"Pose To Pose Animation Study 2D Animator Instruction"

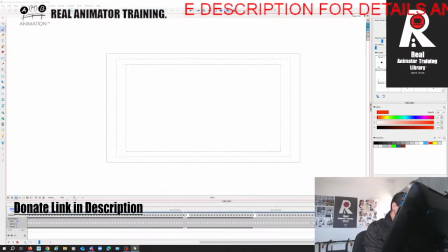(49:19)
I don't care if my mail is not up to date. I don't use it. Sorry. Sorry for those intrusive noises in the background to people.
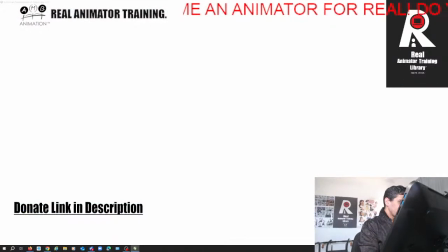(49:27)
So, Daniel, I've said this many times.
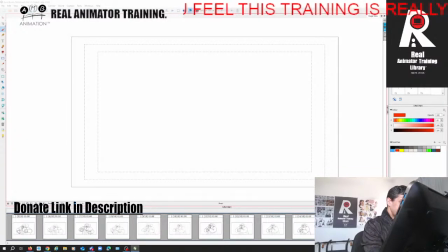(49:32)
You clearly have an understanding of all of the laws of animation. What I feel you're missing in particular is exaggeration,
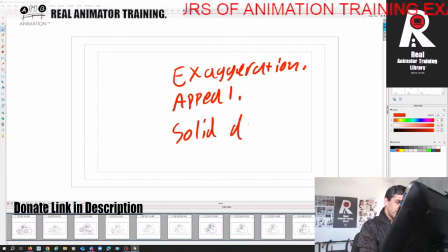(49:45)
appeal, solid drawing. You're not missing, but these are the areas that I feel you really need to work on. Solid drawing and styming, right?
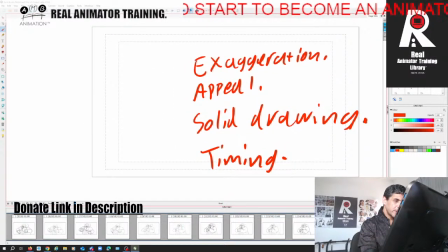(50:01)
Your staging is pretty good actually, but what I'm going to do is I'm going to look at each one of these shots and tell you things that I think you could do to not really to improve it because the film's done,
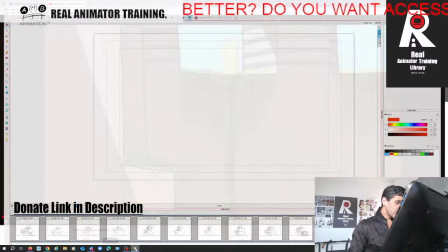(50:16)
but things that you really need to think about. One, the first thing is your framing as a filmmaker, right?
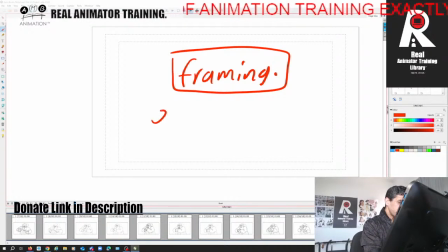(50:25)
Your framing. We want things to be clear for the eye to read. This is the first thing, right? So, in this shot that we see here, we've got a candle, right?
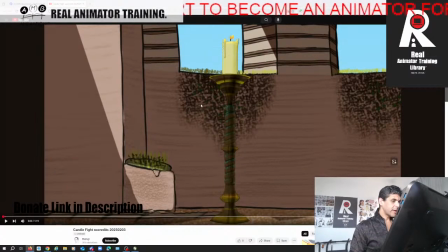(50:41)
As the opening shot.
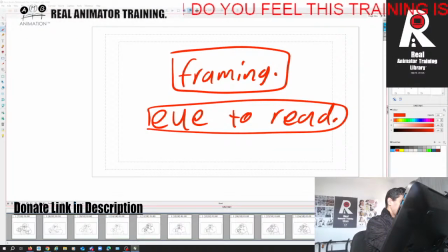(50:43)
The background is brown, the candle is brown, and we can't really see it, right?
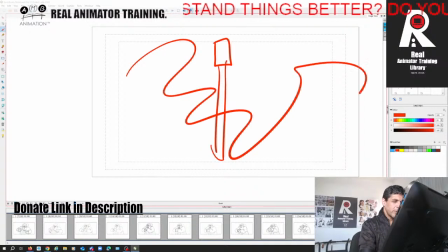(50:51)
The candlestick is here, and then you've got all this noise behind it, and we don't really know what we're looking at, right?
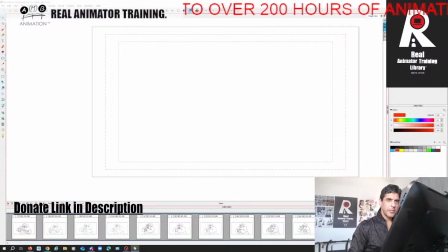(50:59)
So you've opened with an establishing candle.
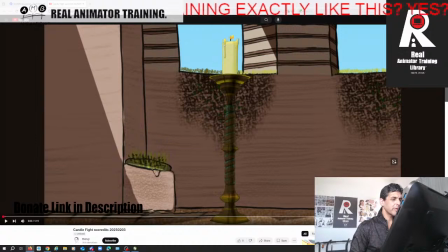(51:03)
Now the window, you see how the candle stands out because of the window, the blue contrast. So that's something that I think you should really think about as well, is contrast to make things stand out. So the background and the candlestick, there's not enough contrast.
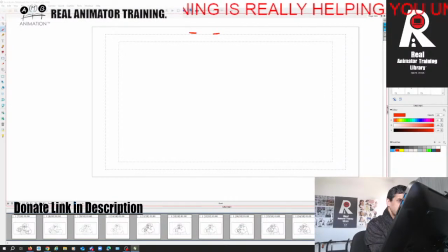(51:23)
The other thing is your framing is too tight. Now, can you see these little dots that are in this program here?
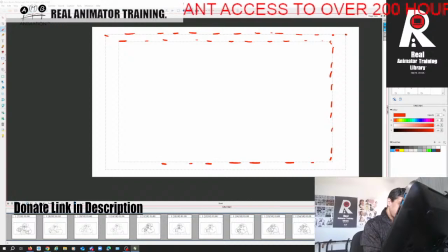(51:34)
These are called safety, right? These are called safety. So the one inside is what we call the safe title, and the one outside is what we call the safe action.
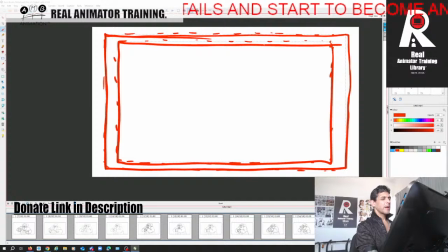(51:52)
Now, just because it's safe action, and this is like the edge, right? Now, just because it's safe action, it doesn't mean that we should have the candle stick all the way to the bottom and all the way to the top with the window here dividing the screen and all this here,
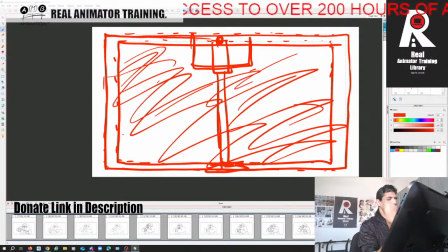(52:11)
all this. This is practically negative space. It's not negative, but it's,
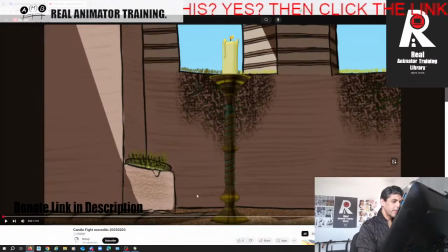(52:20)
theoretically it's not, but because you've filled it with all this, but we don't really know what we're looking at.
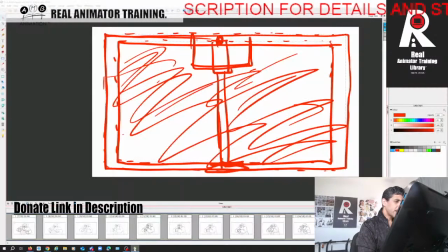(52:27)
Now a lot of people talk about thirds.
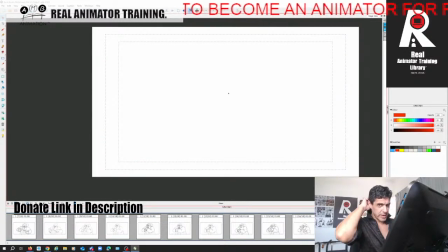(52:31)
I don't know if you have my training library. Let me just very quickly
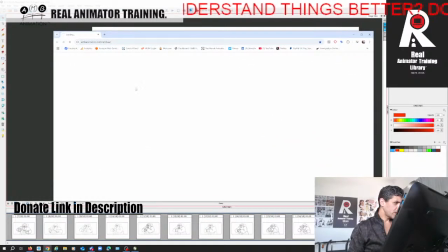(52:42)
bring this in. I don't know if you have this archive.
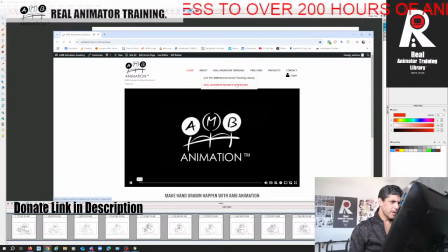(52:50)
First, you got to ask. Let me just go to the dashboard.
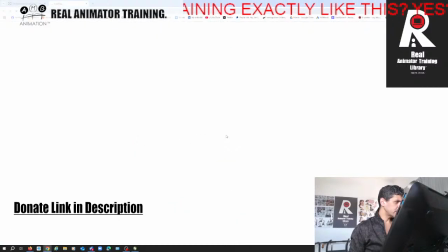(52:54)
But what I want to talk to you about is inside my latest archive,
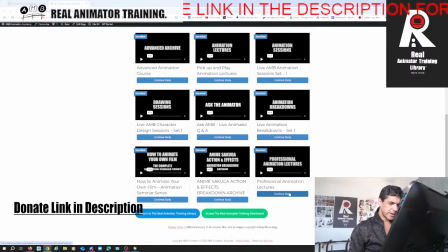(53:02)
the Professional Animation Lectures Study.
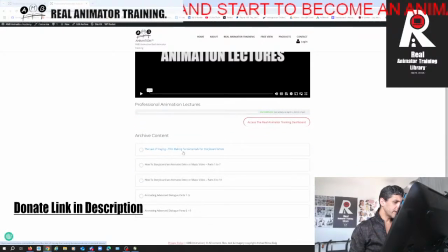(53:06)
We go to the Law of Staging, Filmmaking Fundamentals for Storyboard Artists.
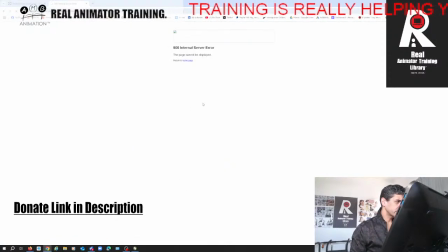(53:15)
So let me just refresh this page. That's happening way too often.
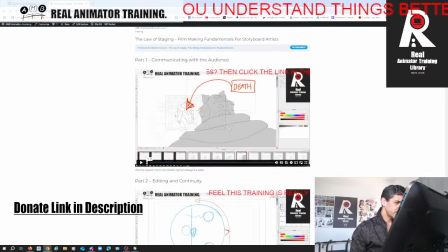(53:21)
I'm not happy about that.